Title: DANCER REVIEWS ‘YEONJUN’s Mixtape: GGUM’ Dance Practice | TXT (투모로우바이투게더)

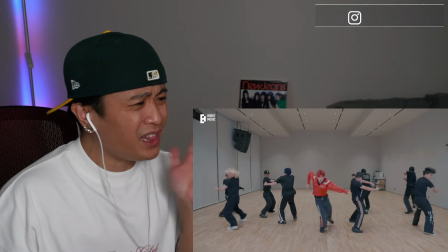Damn! Yonjun just pops off. He's wildin'. Bro, he's got me immersed, bro. Y'all already know I had to go and break down Yonjun's dance practice to his new song. Honestly, good luck to me because I'm going to cover it. I still gotta go and film it, so I'll post it very soon. That's all I'm saying.
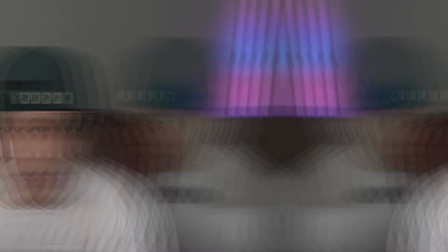But anyway, let's get right into it. Don't forget to subscribe and let's go, baby. It's a great opener.
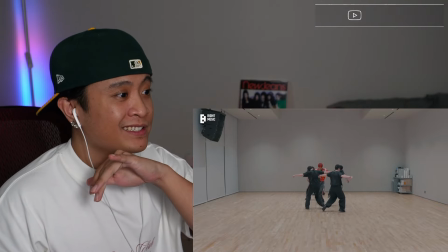That walk and the formation switching gives such a dramatic effect.
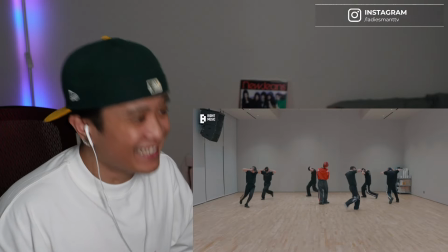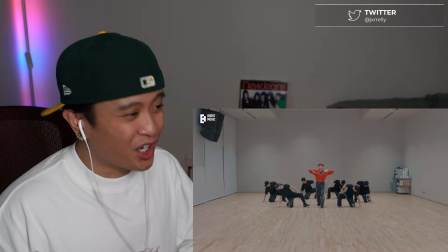Strong start here.
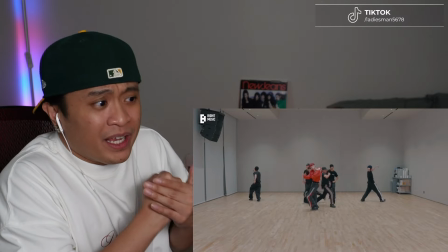You could literally tell from the very beginning that YEONJUN and his dancers are just gonna pop off in terms of energy.
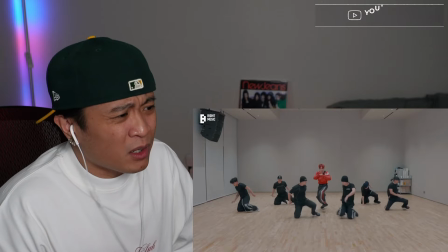Damn that forward.
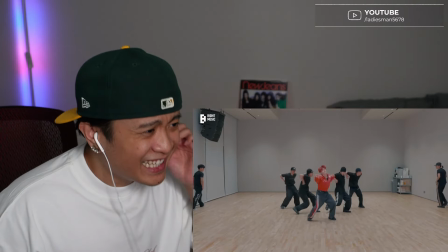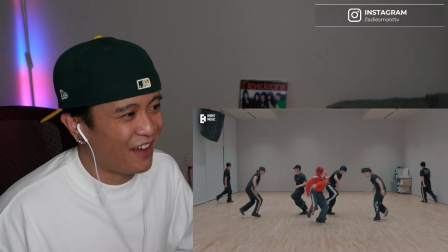That footwork though.
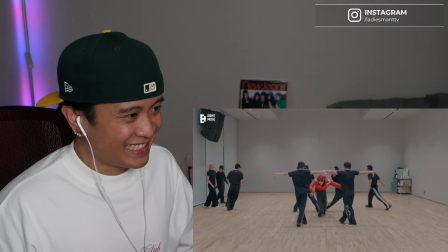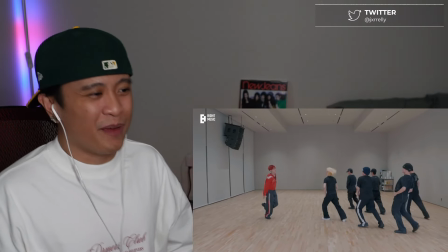Great scrolling effect here with the two diagonal formations. Oh shit, here we go.
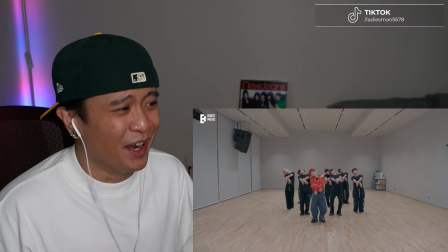Damn the thrusting, dude.
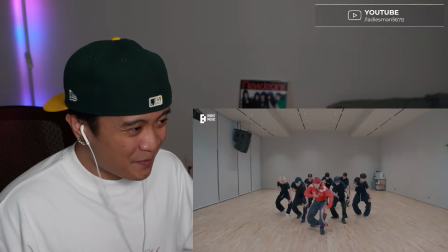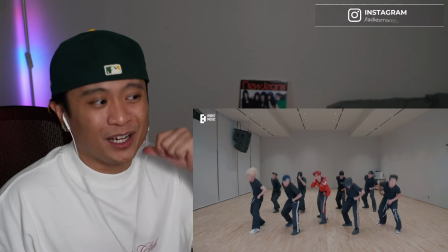So most of the chorus is actually gonna be a polyrhythm, and I'm gonna explain that. Damn!
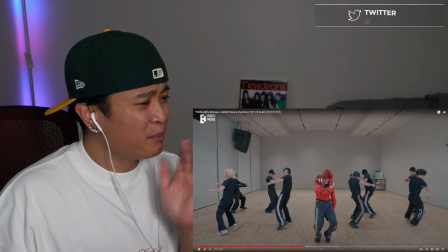Yonjun just pops off. He's wildin'. Bro, he's got me immersed, bro. Damn.
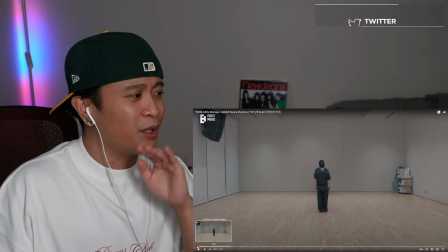Anyway, let's go back from the very beginning and I'm gonna explain why this is such a dramatic effect and why it has its impact.
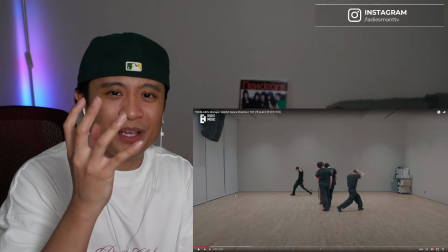The reason why it has such a dramatic effect, along with its impact to basically set the tone for the entirety of the dance practice and engage us,
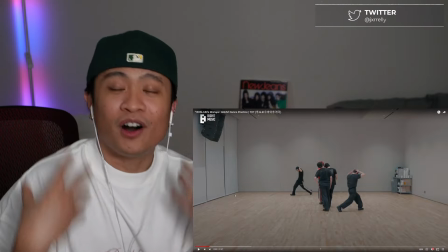like with the audience and keep us
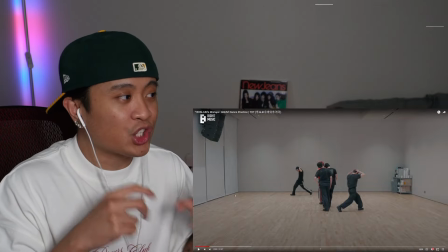watching, is not just the walk, but actually the formation, like the switching of the formation, like the line switching, right?
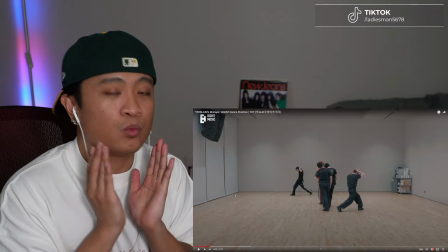So we could just have, honestly, YEONJUN just walk by himself right at the very beginning and then the dancers come in.
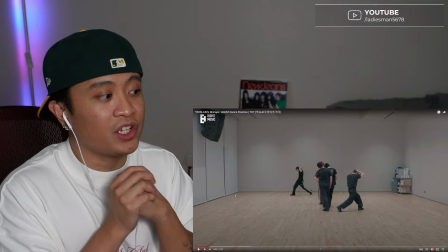But I think the line switching actually adds to the walking.
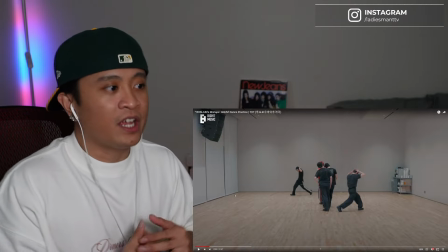And this is how I'm interpreting it, is that, oh, he's walking with intention, right?
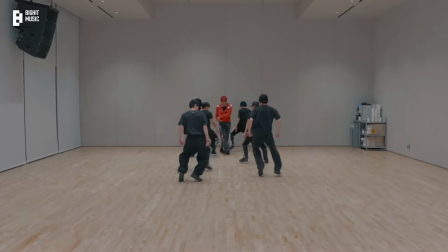He's walking through an obstacle. And what this obstacle is the line switching. And he doesn't care what's in front of him because nothing's going to stop him from performing. So that's how I interpret it.
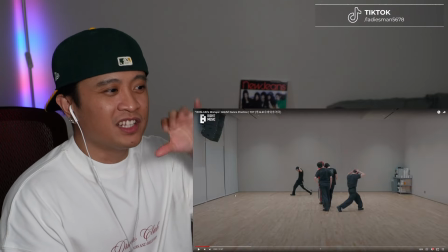And I think it's really cool because he's like, he's not afraid to just keep on walking.
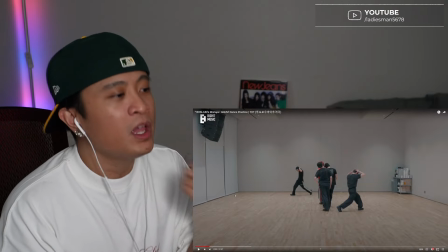And essentially, obviously, the formations are not supposed to hit him. But it gives that illusion like he doesn't care what's in front of him.
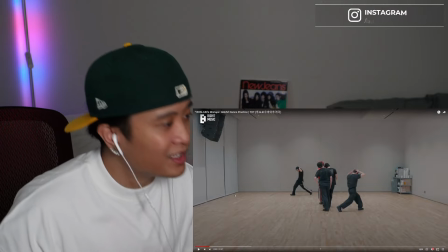He's just going to keep on walking until he gets to perform. Like, damn, bro. Like, he's him.
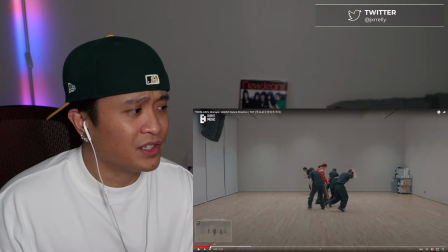I like that roll off effect that they do. So they have this like head swaying motion before they actually start expanding into their new formation.
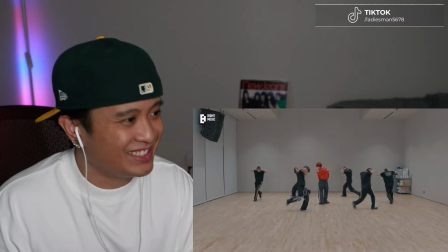Damn.
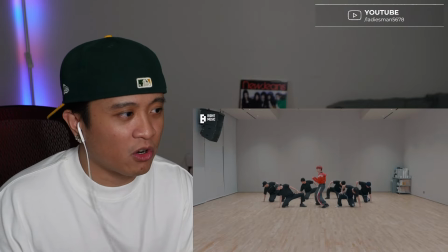Super strong start here with the bass.
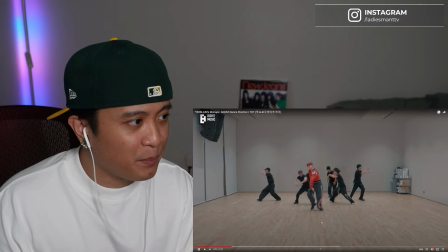And here's a moment here, and I'm gonna explain that in a bit. So that super strong bass from earlier,
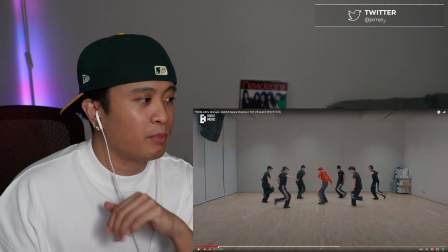it's such a great start because it's like that's when the bass comes in for the song,
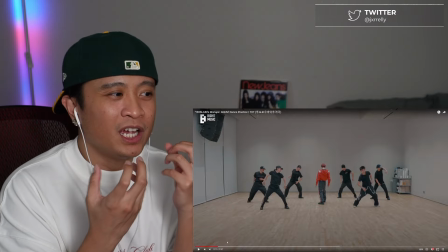right? You hear like a kind of a buildup up until they actually start doing choreo, right?
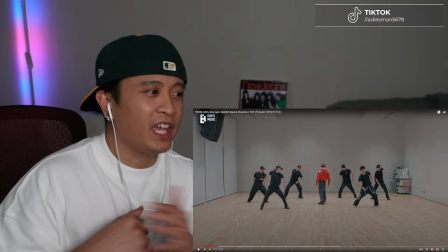So here they do an effect, and essentially YEONJUN's gonna like hit this table.
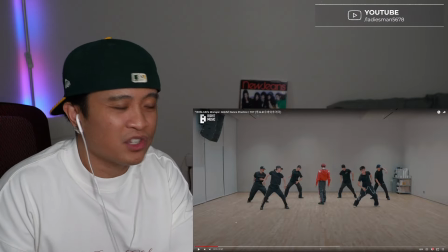Like, imagine a table being hit, it does this, and the dancers are actually gonna hit a lower level to give that move a bigger effect.
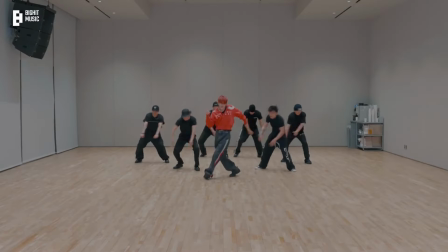Love that. When we get to this part right here where he's doing something slow and the other dancers are actually doing sharper movement, this gives us a contrast.
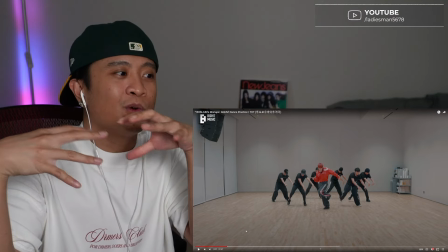And what I mean by this is that we're not being overwhelmed, is what I'm trying to say.
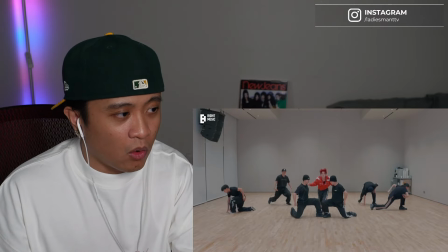The flow work. And what I love about the flow work here is that it's seamless.
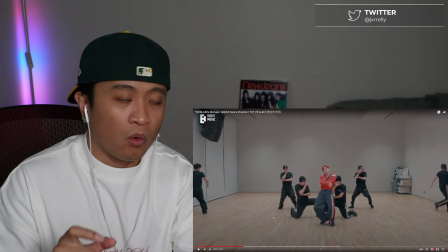It's very fluid. They're like, obviously there's stopping points to the flow work, but what's cool is that it's seamless, bro.
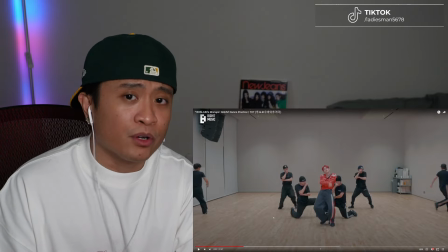Like, they got strength, man. My knees would be, I'm sure their knees are bruised. Man, that flow work hurts, especially when you're on your knees, man. Like, that shit's crazy.
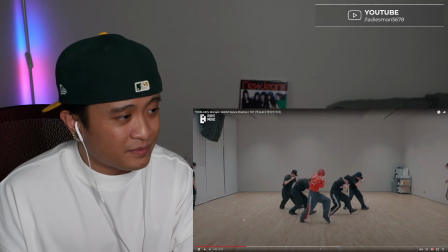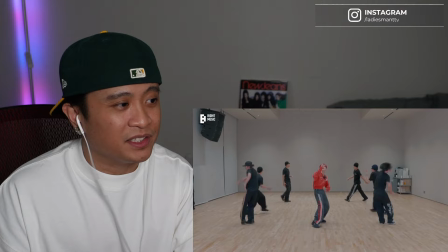Here's another example of just like straight up balance in terms of like giving us choreo, right?
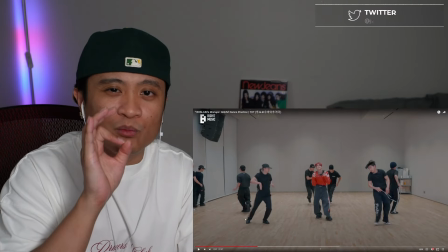So we'll have fast movement and then we'll have moments where they slow it down.
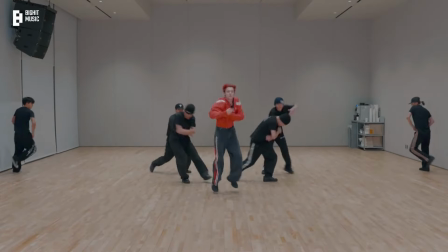Even though it still seems fast, there's gonna be moments where they slow it down to not overwhelm us with choreo,
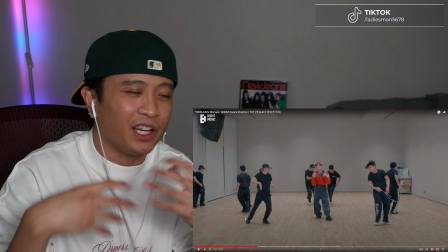like fast movement, essentially like overstimulating us, right, as watchers.
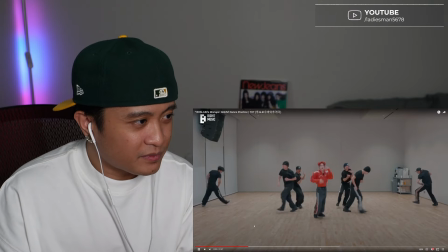So here, so it's gonna be right here where it starts.
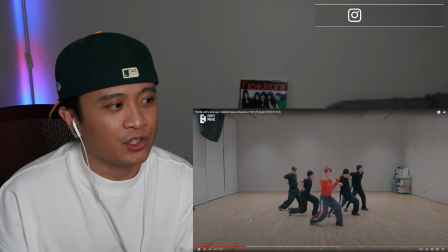They're doing essentially faster choreo, slowing it down here, and picking it up with the footwork.
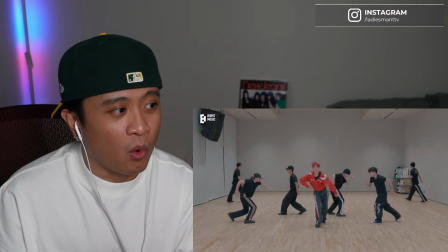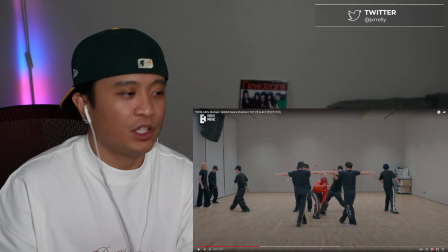great picture here. There's specifically I wanted pause because you don't have to always have your dancers do a bunch of choreo all the time.
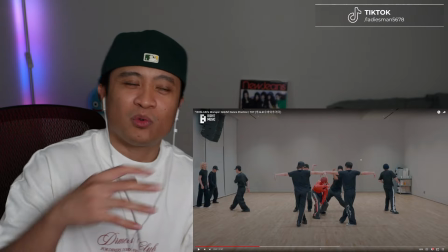You could definitely use the extra bodies to create nice formations or nice pictures like this to
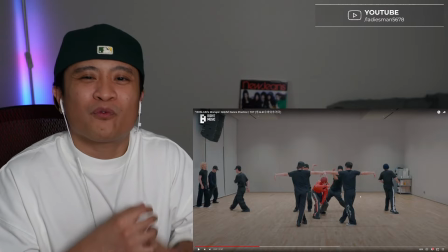do like nice reveals or highlights for like a solo or someone that's center.
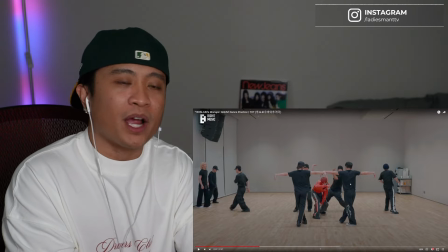And that's another thing that I want to explain about this practice is that the only time you're really going to see them
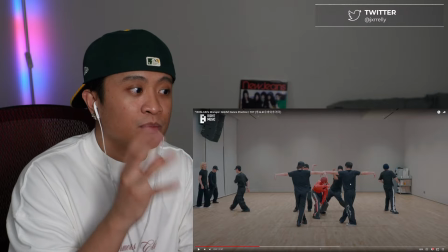dance all together in like one formation is both the choruses.
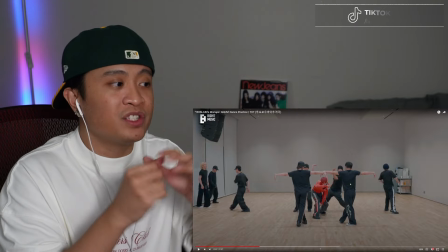Most of the dance practice, you'll see them moving around in formations and using the space around them, which I really like.
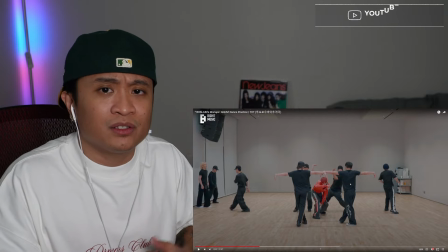And obviously, I don't mind if everybody just does choreo throughout the entire thing.
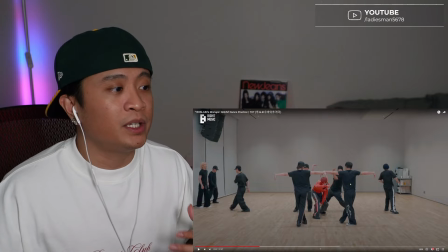But I think this is such a nice change of pace because, well, it's YEONJUN solo, so why not?
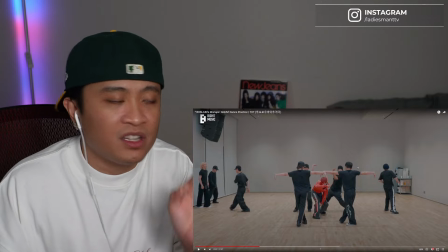And it also is a different type of creativity for the performance directors and the choreographers.
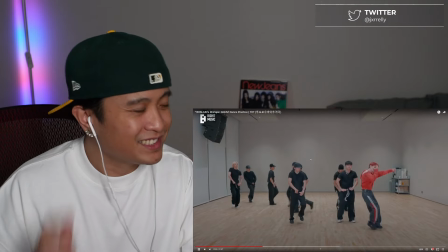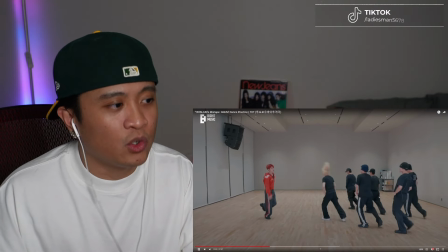Great, again, great scrolling effect that they do there.
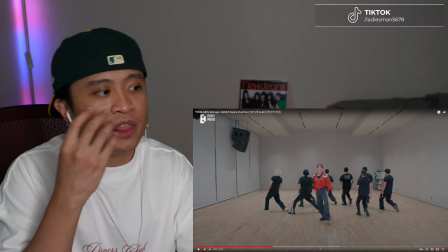And what I really like about that is the illusion of YEONJUN actually traveling further than he actually did.
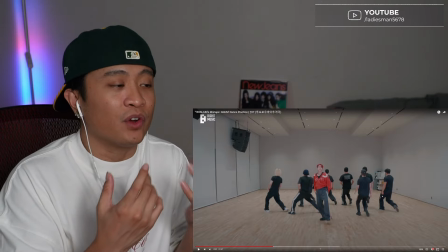And so the reason why he looks like he traveled further is because the formation was moving up while he goes back.
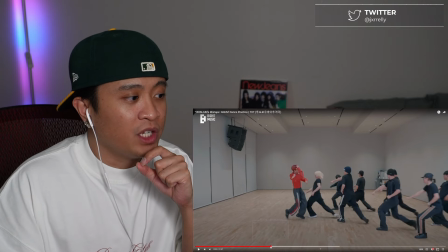And then on top of that, there's a ripple effect at the very end of that formation, and they're also hitting the claps in the song while they're walking.
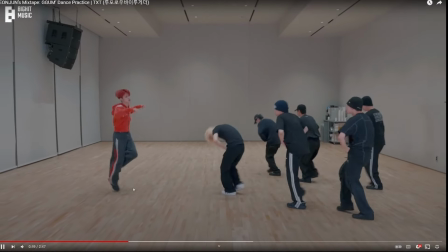Right here. So seamless, right?
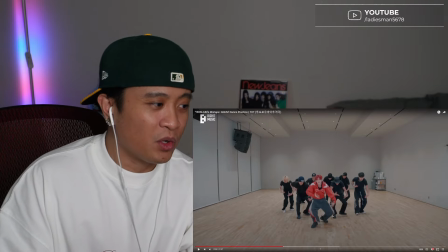Damn, bruh. So the very first part of the chorus, where it's the thrusting and shit, it's a polyrhythm.
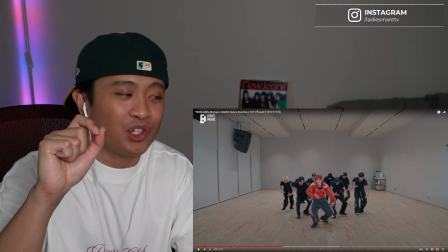So the constant motion that's coming from that is actually the thrusting. And then there's a different motion.
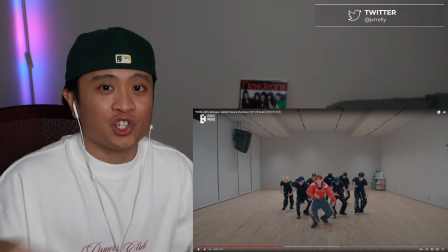What they're doing is the hand movement, which is the sharp movement, and then the head rotation.
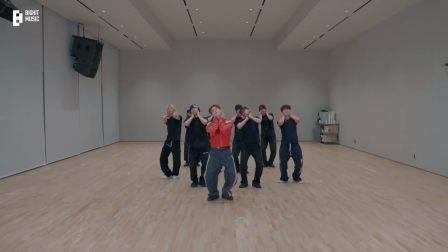And so it's like essentially three different layers.
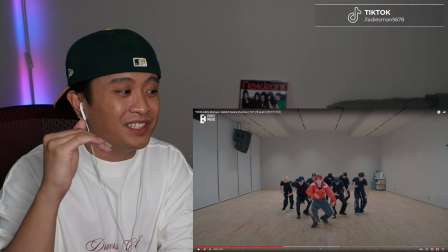And so a quick explanation of what a polyrhythm is think of multitasking and dance, and it's like this.
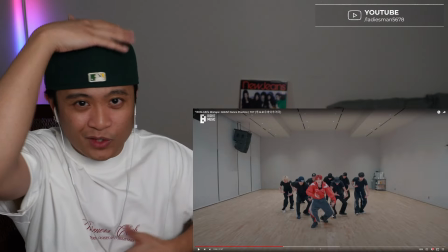This is like a visual I could give you, right? It takes a lot of coordination because
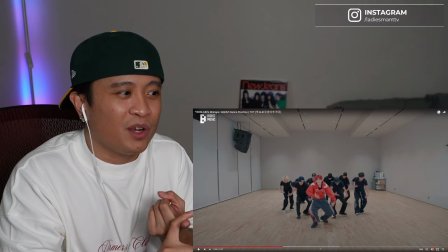you're having to tell your brain to do something different while the other body part is also doing something different.
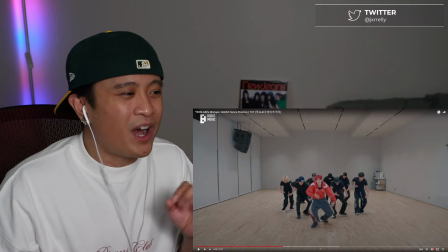So that's why it's a polyrhythm.
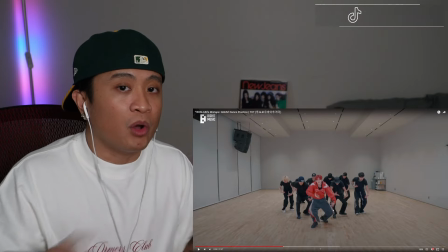So again, the thrusting is the constant motion while you have the sharp movement from the arm, and then you have the slow movement, that one slow movement from the head rotation.
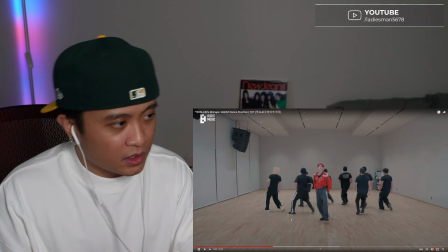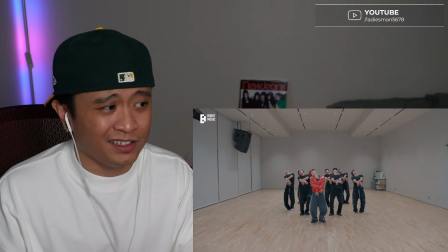Damn, bruh. So aggressive with it.
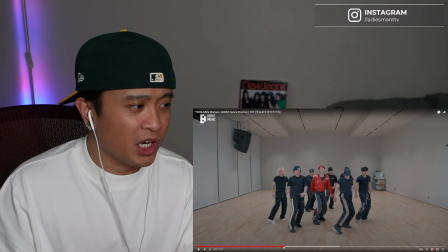And I like the strength in their arms here with this groove that they're doing here.
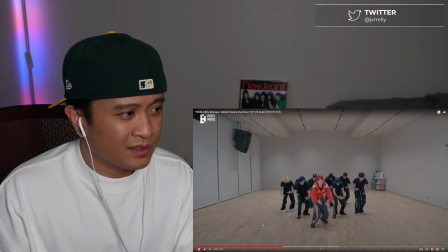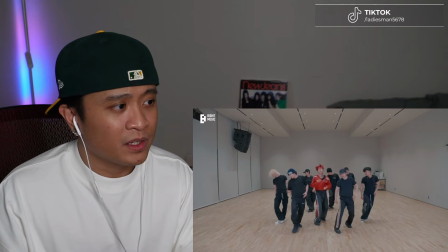Here's another polyrhythm. So the constant movement is coming from the legs,
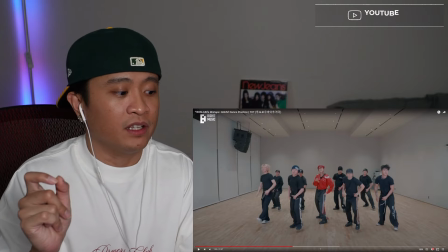and then the other movement that they're doing is the body tilting that they're doing on each clap of the song.
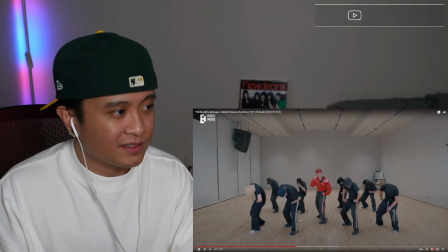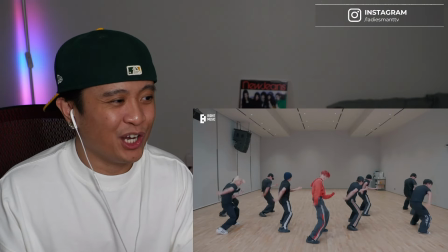The energy from them, man.
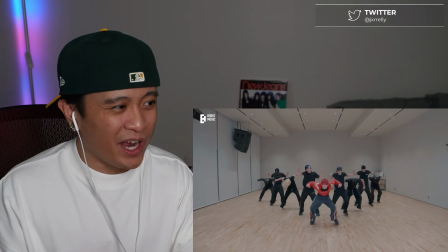Nice V formation here. Great levels.